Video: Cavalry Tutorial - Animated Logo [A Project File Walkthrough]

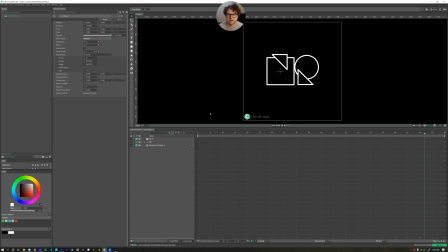[0:05]
Hello, hello, hello. This is Nick Ritter back with another video about cavalry. This one's about my opening animation, this little logo I put together. So I, I figure I'll just go through this project, try out this format.
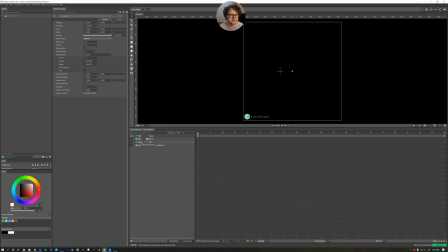[0:20]
Let me know if you like it, or if you just want to see things done from scratch. This one took me a long time though. So it would be, it could be quite a long video. Okay. So let's watch through it again. We've got the square that comes out. it bursts open into triangles, the triangles spin, and then cause the square and circle to pop in at the end.
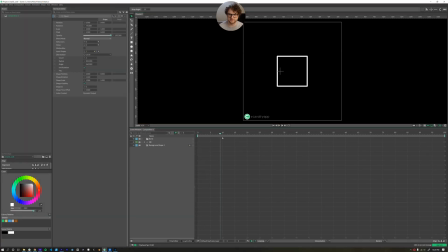[0:38]
I think the best way to do it is just chronologically. The square animates the size, not the scale, but the size. That way you can maintain the stroke width. I'll show you what I mean here. Changing the scale, I'll just change the x here.
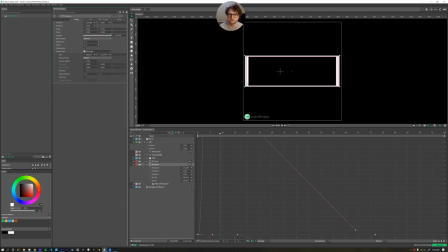[0:53]
So if you change it enough, you start to see the difference where the left and the right strokes are super wide. Then if you scale in, then the lines get shorter. This just doesn't look very great, or at least that's not the aesthetic I was going for.
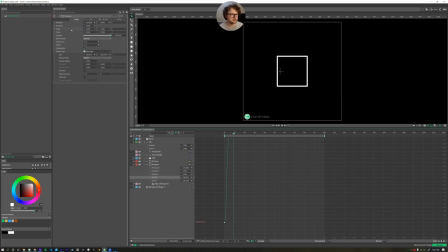[1:06]
There's a little tip that I got after doing the last video where you can alt click on things like position or scale where they're related fields. So if you alt and then click there, then you get two keyframes for like, in this case,
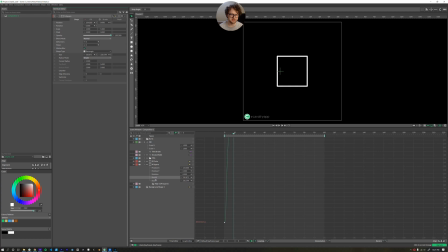[1:22]
the scale X and scale Y. But that was useful for me with size W, size H. Then of course the rotation, lots and lots and lots of easing there. It still scales up for a couple of frames and then it's still for a couple before it finally pops.
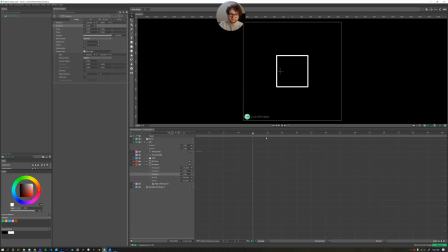[1:36]
I wanted to create like a stretching rubber band sort of effect where it finally hits its capacity and then it bursts open.
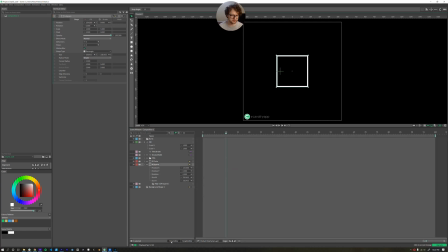[1:42]
An interesting thing to note also is the time editor. I have one layer of this square and in cavalry you can turn layers visibility on and off while maintaining the same layer. So in this case I have the square here at the beginning, this red bar here it disappears and then it comes back at the end and
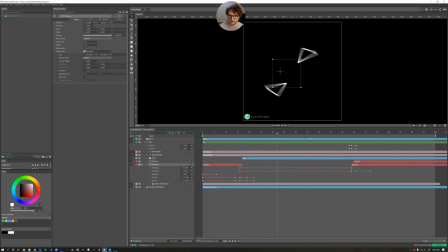[2:00]
even behind the scenes you can see this green boundary box it's animating to the next position where it needs to be for when the triangles hit not sure if this is the cleanest way to do it but that's what i did and it works really well to split a layer like this all you have to do is right click click
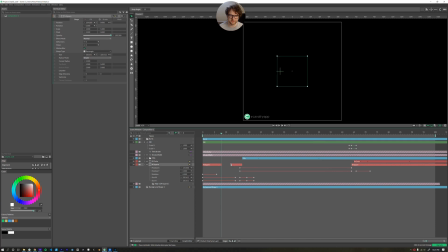[2:16]
split and then to put the layers back together you'd click and drag one of the sides on top of the other and then it just like stitches them back together. And then next we have the burst of the triangles.
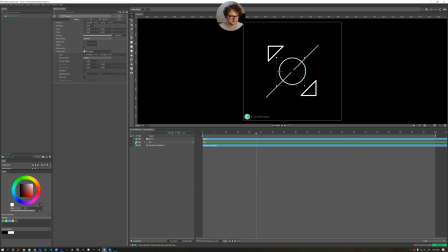[2:29]
I'll go over the burst though. The burst has a few interesting things. So I'll hide the shapes and here's the burst. You can click these little circles to pull open the attributes with your keyframes on them. You can also just click the arrow.
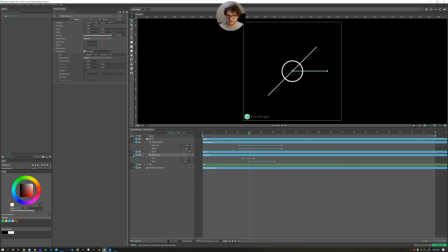[2:45]
Two ways to do it I guess. I animated the burst line horizontally at first. Get rid of that. Just animated the one line and And then I set up the burst, which is just the duplicator on the shelf, which comes in handy.
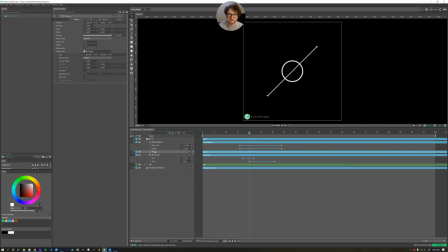[2:57]
And if you want to use like one animation multiple times, or similarly one animation multiple times, I probably could have just copied and pasted the layer, but I'm in cavalry. So why not get a little fancy? So here's our duplicator called it burst set the distribution to circle use rotation.
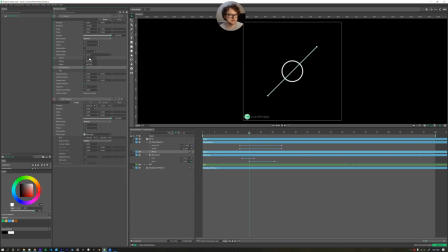[3:15]
I set that so that way it points out away from like the center of the circle set the count to two. and so now we just have a burst that pops out like that. And then this ellipse shape here, I have kind of like with square, I'm animating the radius and not the scale.
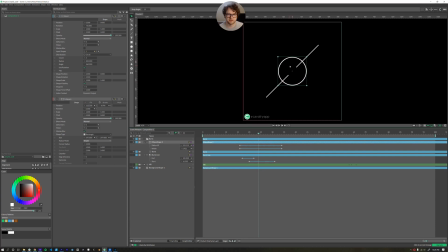[3:35]
That's that way I have total control over the width of my stroke. I do animate the width of the stroke as well. So it comes out and gets thinner until it disappears, just like a little ripple effect. So far, pretty straightforward stuff. And that's honestly most of it with a little bit of cavalry goodness sprinkled in.
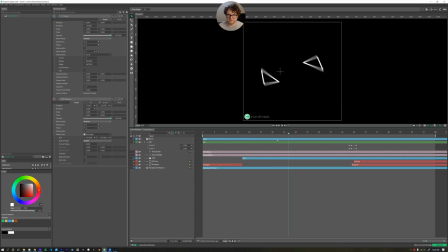[3:53]
So that's the burst. I got these to spin around by... I got these triangles to spin around each other by putting them in this tries group and then animating this rotation here. I also ended up animating the rotation of each of the triangles to make sure they're in the right orientation by the time they completed their rotation.